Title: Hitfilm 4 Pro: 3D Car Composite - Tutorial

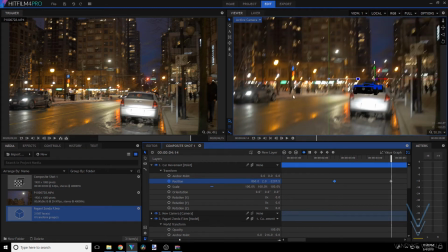So we're gonna choose somewhere down the road there for the car to end up, and then we'll scrub to the beginning.
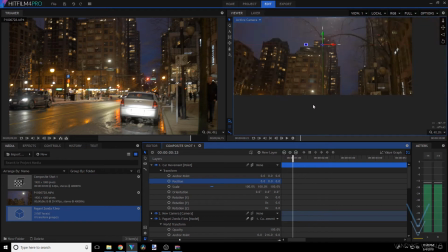Wasn't quite happy with that, so we're gonna go back and refine it a bit.
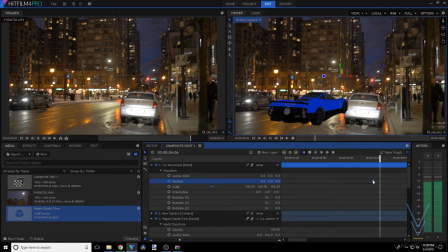Just finding a good spot for the car to completely leave the frame.
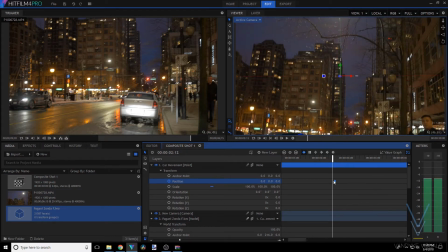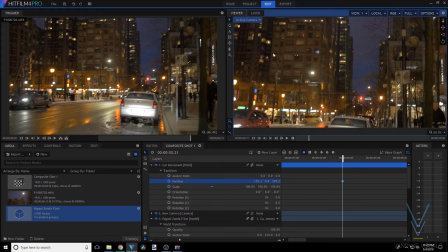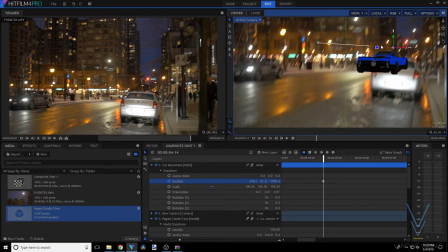And this is actually arguably one of the most challenging parts of the process, because as you guys can see, it really does take a lot of tuning in, a lot of finesse, just to get it exactly where we want it,
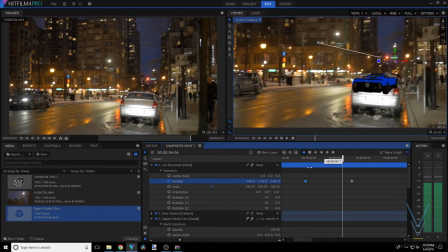so it's not looks like it's hovering or flying at any point.
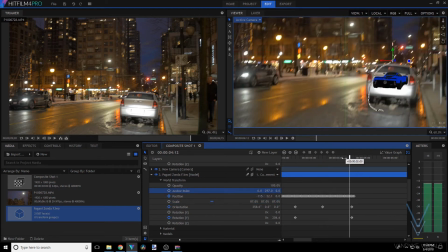And again, we'll have to go back into orientation and kind of adjust some of those keyframes.
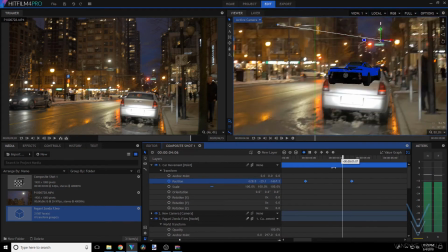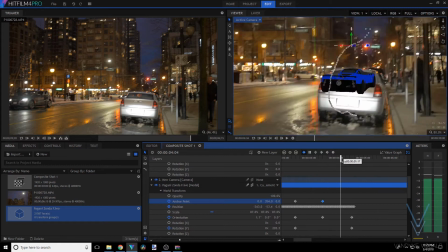And yeah, I also went into anchor point for the 3D model and set keyframes for that as well. So that's gonna essentially ensure that though, yes, we have the car's movement, that those little changes in the car's,
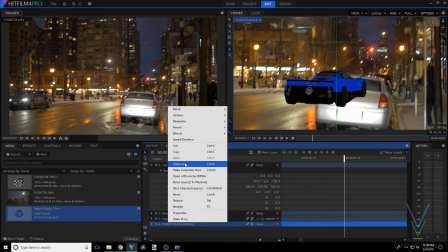slight changes in the car's position don't look too drastic. So we just make those small adjustments with the anchor points.
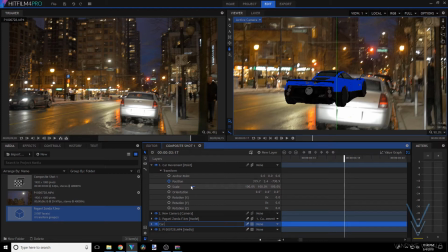So I'm gonna duplicate the car mask here. Then I'm gonna move it above the 3D model.
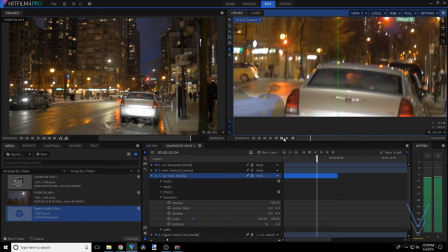And this is gonna be for our car mask. So I also set the 3D model opacity to half. And I drew a mask around this car here. And this is gonna be what gets masked in front of our Pagani.
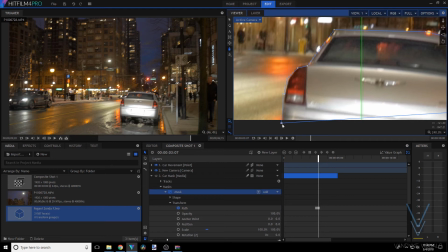So essentially I'm just setting keyframes for the path position of the mask, and then I'm just going frame by frame,
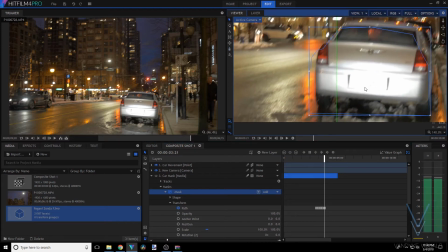adjusting it to make sure that it's around this vehicle at all times, so that we don't have the Pagani somehow hovering over top of it.
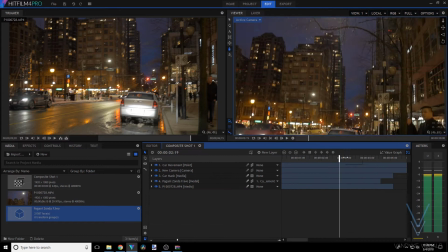And it's gonna add obviously a lot of the realism to it. And yeah, as you can guys see, that's actually looking pretty good so far, not too bad.
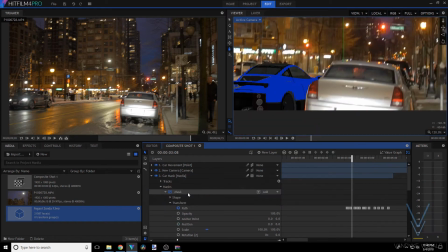We'll just have to make a couple little adjustments here. Just gonna dial that in.
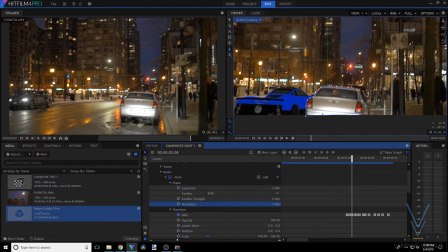And I'm gonna set the feather to 6, roundness to 3, expansion to -2, and now I'm going along looking pretty good.
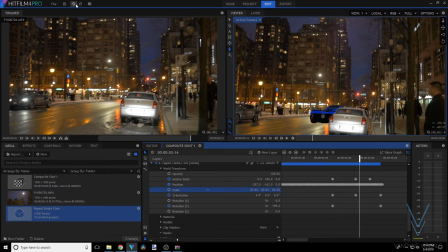So we're gonna move on here. I'm gonna just scale down the car and set keyframes for that to get smaller as it goes off into the distance.
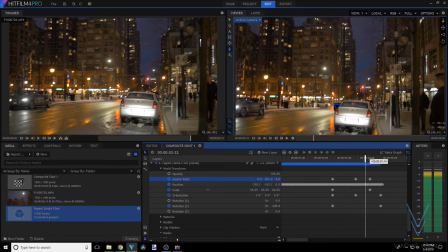So we really get that perspective shift as well.
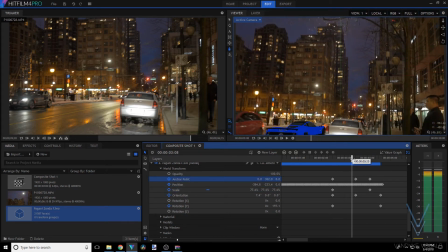And then again, a lot of this will just be little micro adjustments, and the track was for the main portion,
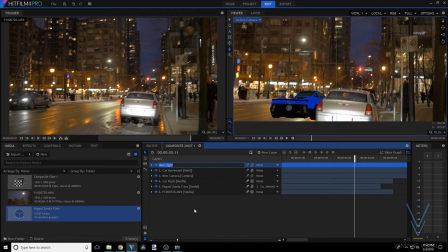but the manual keyframe setting is for just more dialing it in.
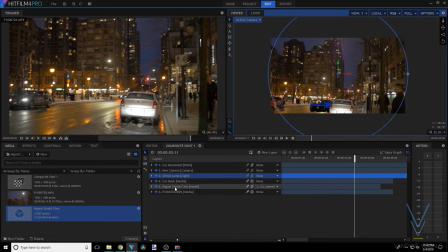So we'll create a light, call it street lamp, and then we're gonna make sure that it's right above where this lamp is at the top of at the very top above in the shot when it starts.
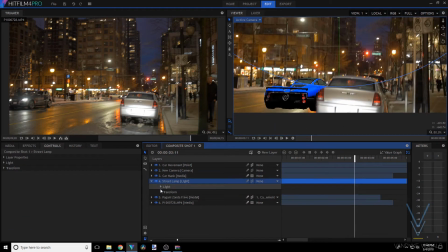That's kind of like the main light source in the scene that we're dealing with. So we'll set the fall off to curve.
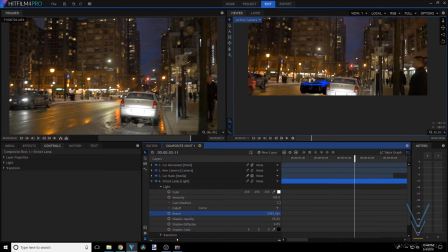The reach will be about 5,500, and we'll kind of make it a warmer tone.
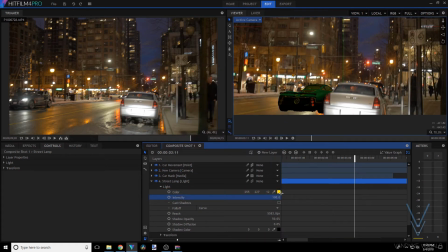Okay, not that warm. A little bit on the lighter side there.
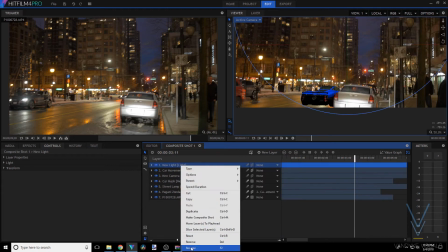That's looking pretty good. We'll create another light. This is going to be for the street lamps in the back, so we'll call it street lamps rear.
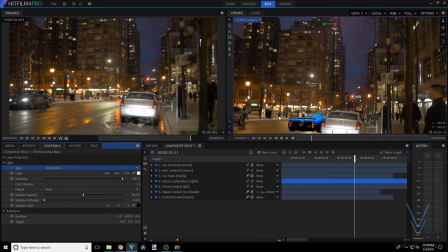We'll also bring that under the car mask. We'll make it a directional light, so make sure you do that. And we're going to drag it kind of back to the back more, and as you can see, it really illuminates that car nicely from the back. It's kind of like a nice backlight. So make sure you have that position correctly set.
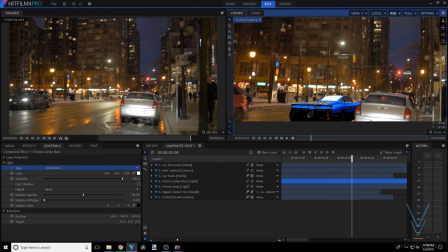But as the car moves, we want the light to kind of wrap around it and move as well,
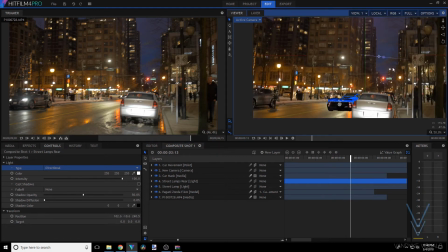because it wouldn't stay consistent on it. So for that, it's not going to be too much of a challenge.